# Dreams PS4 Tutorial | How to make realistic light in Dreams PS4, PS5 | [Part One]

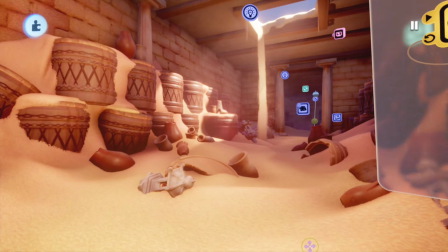12:25 So I need to get that vibe a little bit better with the focus point is the GodRay.
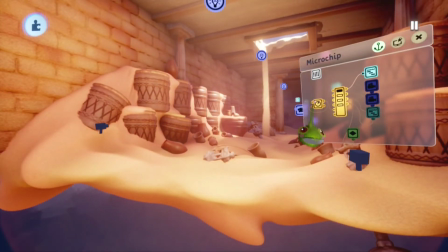12:32 So it's pointless for me to have a lot of light in the front of the whole area.
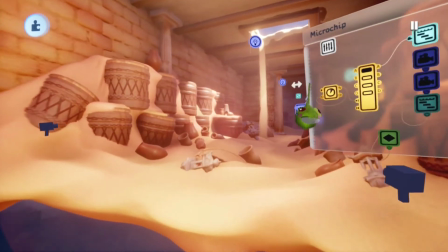12:39 Of course you can do that.
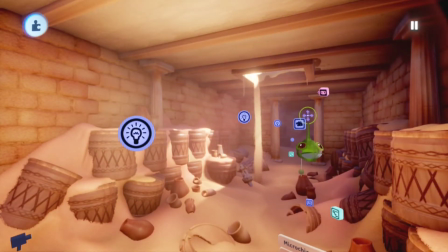12:41 Like let's say there's maybe here another gap going on outside of the camera view, and that's also having light going on from the sun.
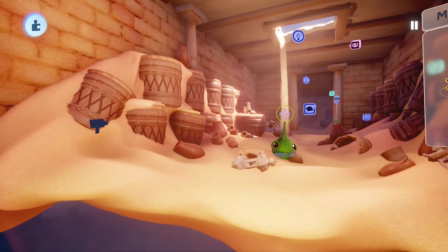12:50 Could be happening, but that was not my point of this creation.
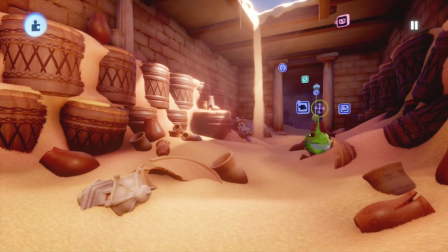12:54 My point of this creation was that I wanted to have a focus point for the viewer.
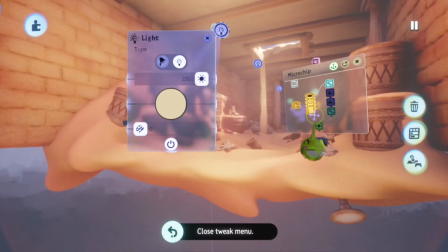13:00 So I just kept the light at 50%.
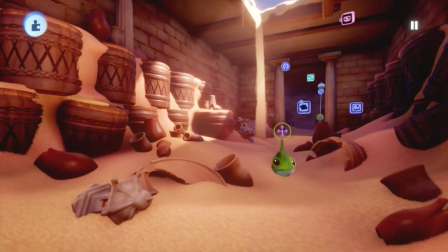13:05 So my focus point becomes more, as you can see in the foreground, it gets a little bit darker.
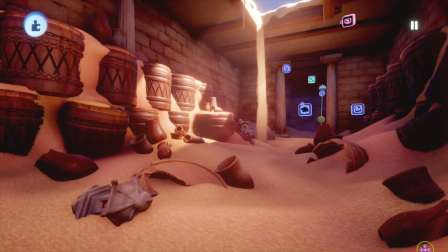13:11 So it's still enough light. It's still enough to see a little bit what it is, especially in the front. But like the most, the point, like the focus point is the GodRay. That is your focus point. At least for my creation, that is my focus point.
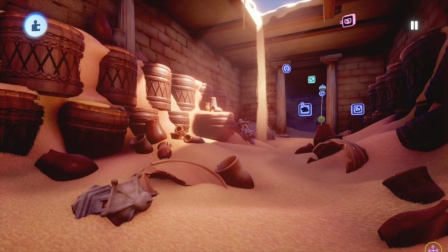13:30 So I need to make sure that all the lights, all your point of view is going to direct into that GodRay, and then maybe going to explore what else you're going to see. Like what else is there in this scene going on? But first, I wanted to have the focus point is the GodRay.
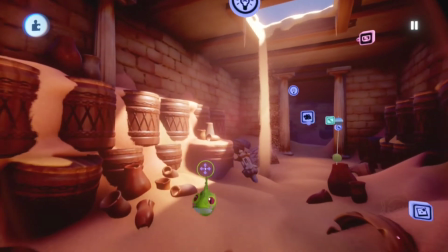13:51 Okay, but how is there so much light going on in here?
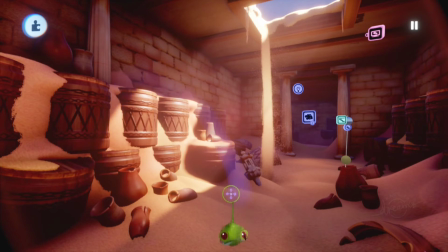13:56 You're probably going to ask. Because like you're not going to get this if you're using the normal skybox from Dreams.
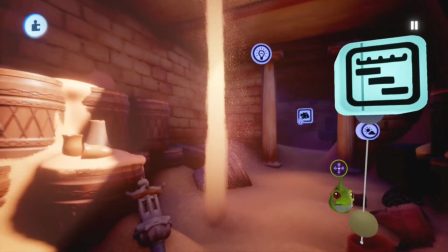14:06 And I have here one, and here one it's basically
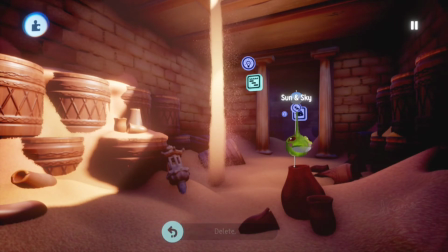14:13 only there for the settings and not for the sun itself.
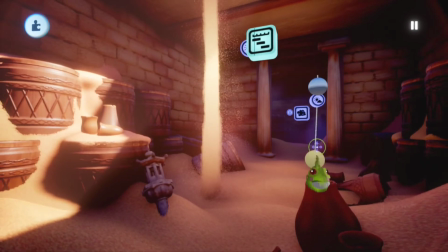14:17 But I have here one, and this you will never get like that reflection
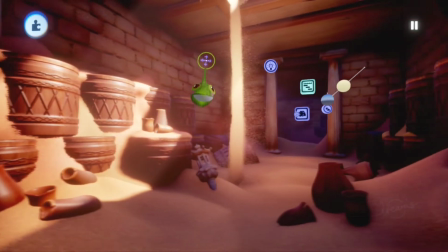14:26 of the sun because the sun at the moment as we now speaking and I'm now recording a video,
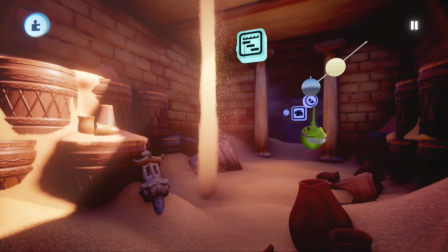14:32 the skybox is not that powerful to show that light into your scene.
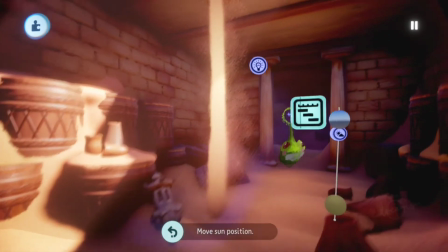14:37 So what I do is, and then we have to go outside of here going into the gap,
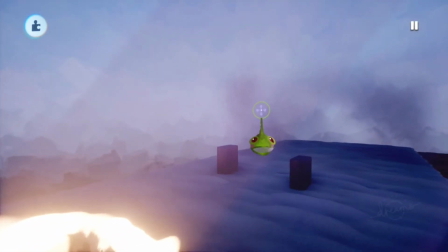14:47 and you see a little bit GodRay still going further.
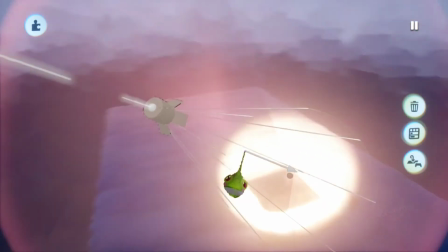14:51 And here we placed another lamp, and this time We're not using the diffuse lamp, but a spotlight.
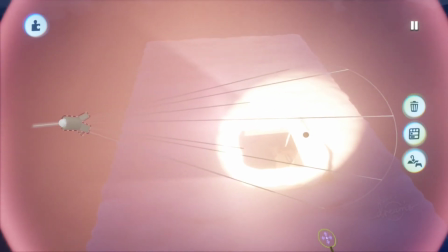14:59 So our spotlight is basically our sun. And so if you're making like environmental areas and you want to make that the sun is going to hit certain parts,
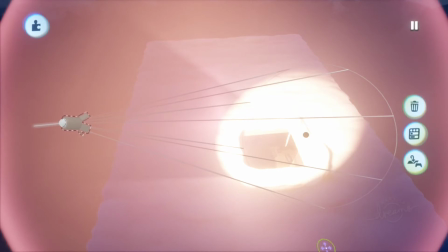15:19 I know that like spotlights can be very heavy eventually in your dream. So don't use this too much and too often. But if you use them subtle here and there, you can make very beautiful looking sceneries with light coming through and everything.
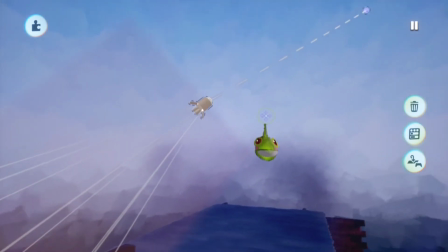15:36 So here I made like one spotlight that is pretending to be the sun, and it's directing to the gap.
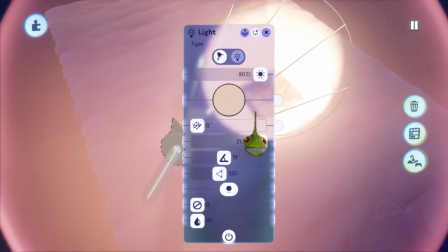15:44 And my settings for the spotlight, and I'll show that as well. As you can see, it's a lot brighter.
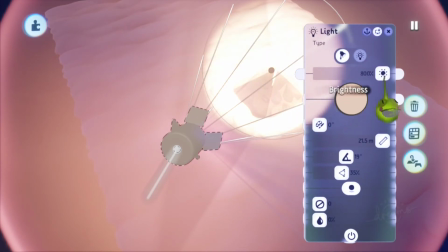15:50 It's like 803 in this case. I can maybe put it on 800. The last 3% doesn't really matter. But I put it on 800% of the light. So it gets really bright.
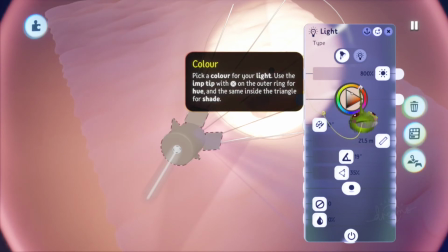16:04 Also, I think I changed a little bit of the default lighting in Dreams.
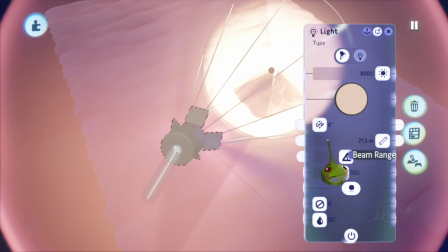16:11 So it's not like it's yellow, but more like slightly to the orange side, not too much, but slightly.
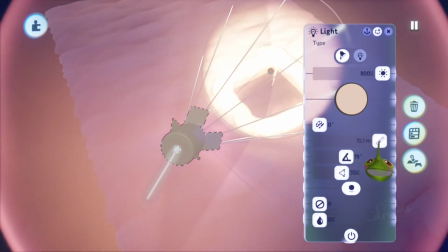16:20 And this is like tweaking your stuff, like how far do you want to go your basically your GodRay light go.